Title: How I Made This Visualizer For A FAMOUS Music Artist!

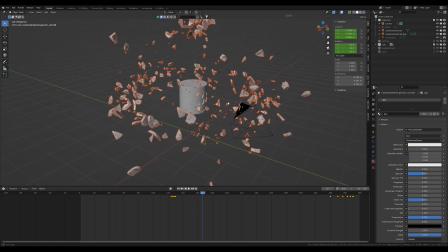4:10 Okay so after that I was like okay now you have thousands of pieces but they don't resemble the helmets at all so I added in some bigger cells
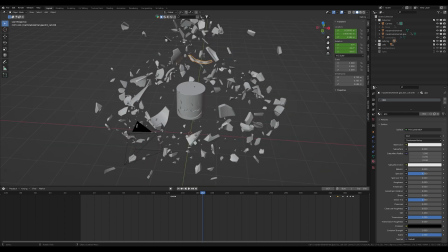4:22 I'm like these where you still can see like the eye and the mouth just to add some more variation and I also did the same slow motion process for them so now let's go into camera view
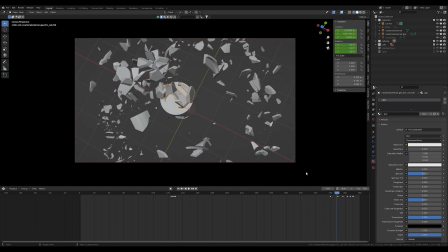4:35 it already looks very cool but I wanted to add an extra little spicy thing so my girlfriend at that time,
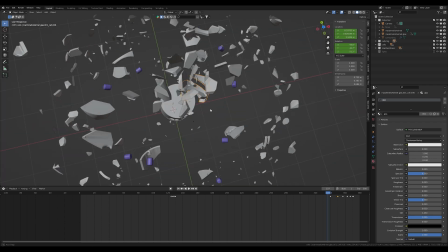4:44 came up with the idea that I could add some little marshmallows. So I modeled them and nothing complicated,
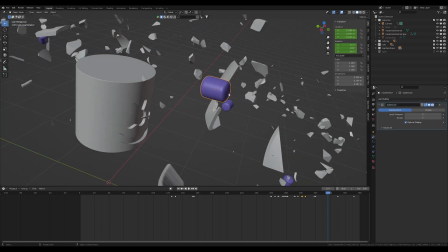4:53 just some edge loops and a subdivision modifier and put them in at random spots.
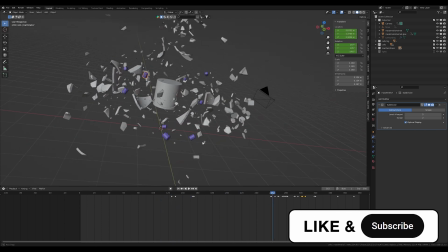4:59 And then I just made them fly out too. I have no idea what this one does.
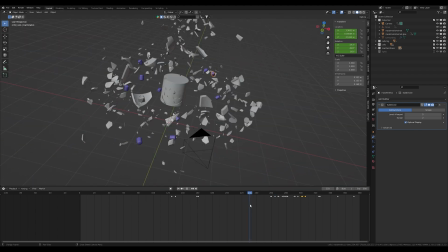5:06 You can't see it in the final camera animation. So I left it there. So yeah, I just gave them a little slow animations like the rest of the debris.
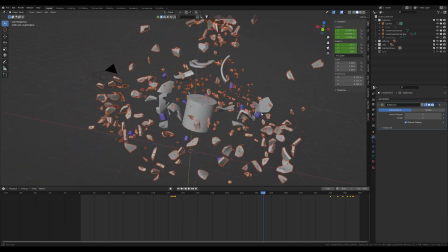5:16 Okay so now it already looks pretty cool but my problem was that
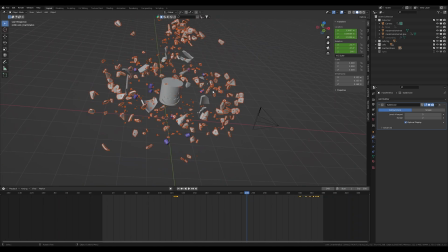5:21 I really wanted to make it loop so I need the whole debris to go back into place like as if I would reverse it and what I did for that I just copied these keyframes and then I I scaled them,
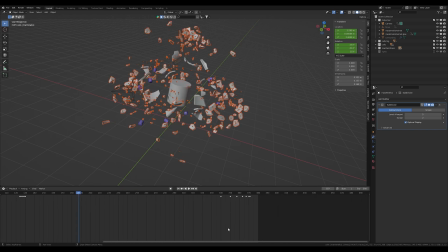5:35 but I scaled them back down. I also tweaked the keyframes a little bit so that it starts off slow and then goes faster. Then I just had to align the camera with the original camera and I had the perfect loop.
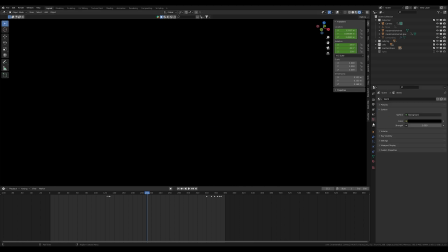5:52 So now if we go into shading mode, everything is black. You can only see the world. First of all, I added some surroundings. Let's go back to solid view.
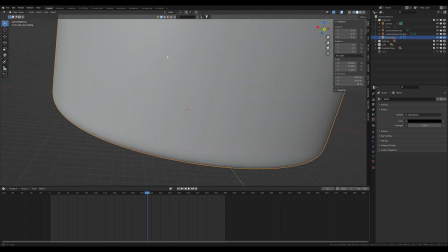6:03 I added this big surrounding like tube or whatever you want to call it so
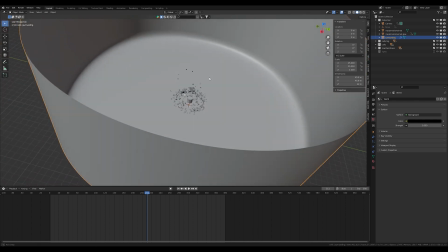6:09 there is always like there's some kind of background like a backdrop,
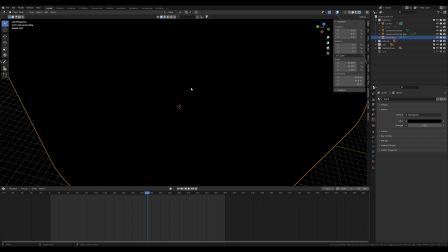6:15 a white backdrop and then when we go to shading mode again it's still very black that's because we don't have any lights yet so I added three
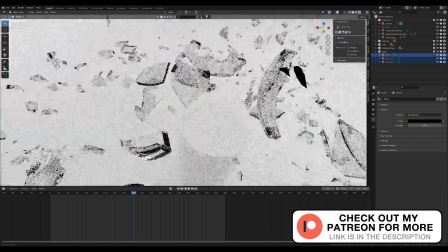6:23 area lights and now you can already see it way better. yeah so I just wanted the
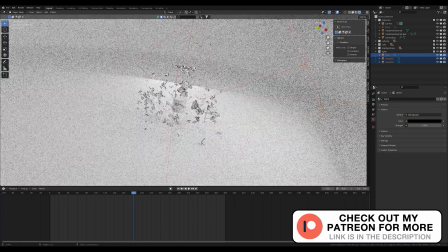6:29 scene to be very evenly lit out so I made this huge area lights to get a soft lighting.
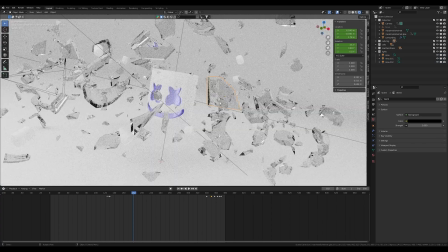6:34 For the texturing I already told you that I made a glass on all the cells
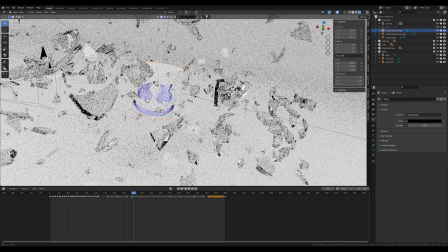6:39 and like this violet look on the helmet but
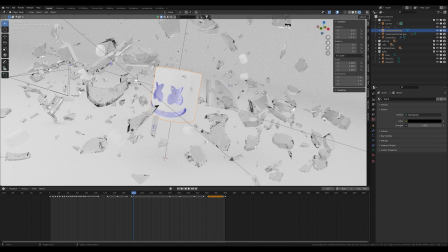6:45 I also want to add an extra little twist to make
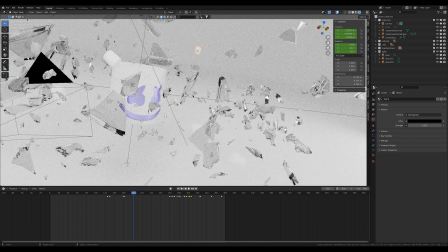6:51 it more synchronized to the So what I did is when a certain part of the of the music
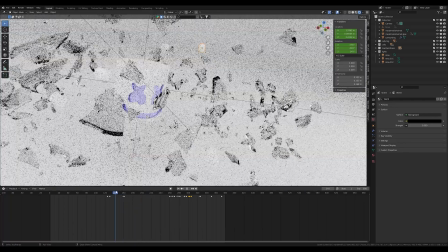6:56 hits, I made everything black like this I made all the area lights black and I made the marshmallow
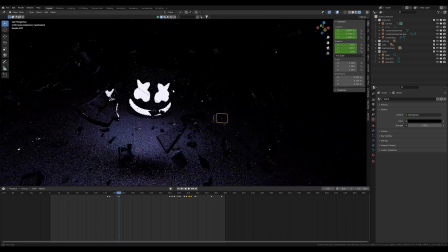7:02 very glowy and blinking and also the helmets so you get this nice effect from like this
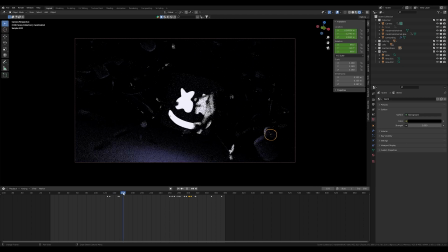7:10 bright to dark transition and this was very cool because it's synced up with the sound like this blinking marshmallows and and added an extra little twist.
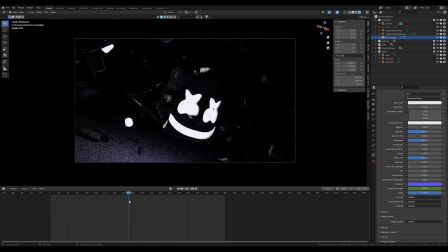7:20 Another little shading feature I added to give it more details was when another certain part of the song was coming,
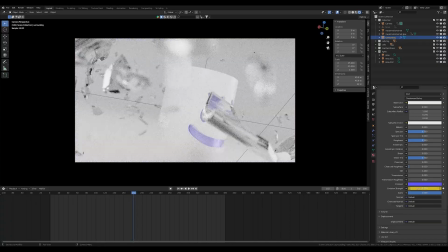7:29 the whole backdrop started blinking. Like you can see down here, I animated the emission strength of the backdrop,
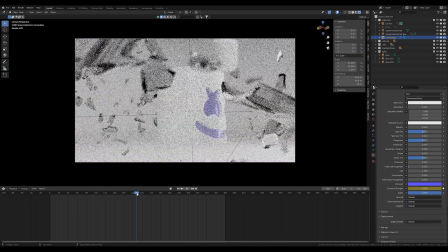7:36 and like very fast, like a very fast blink, and this also married it together with the beat of the song.
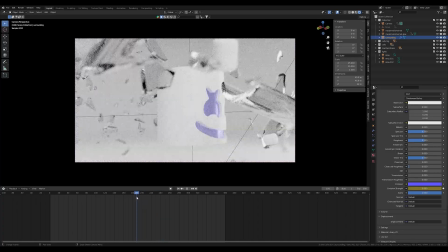7:45 and the last thing I want to show you is the beginning so when
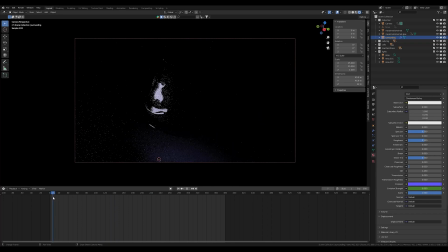7:51 it builds up to the drop I had I also had the whole scene dark and I had the eyes of the marshmallow also blink like in the rhythm of the beat so it goes from slow to faster and very
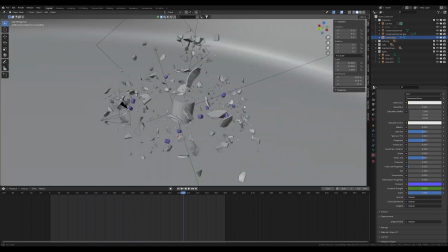8:06 fast and then it goes dark and explodes and yes that's already it with the rough breakdown I did for Marshmallow.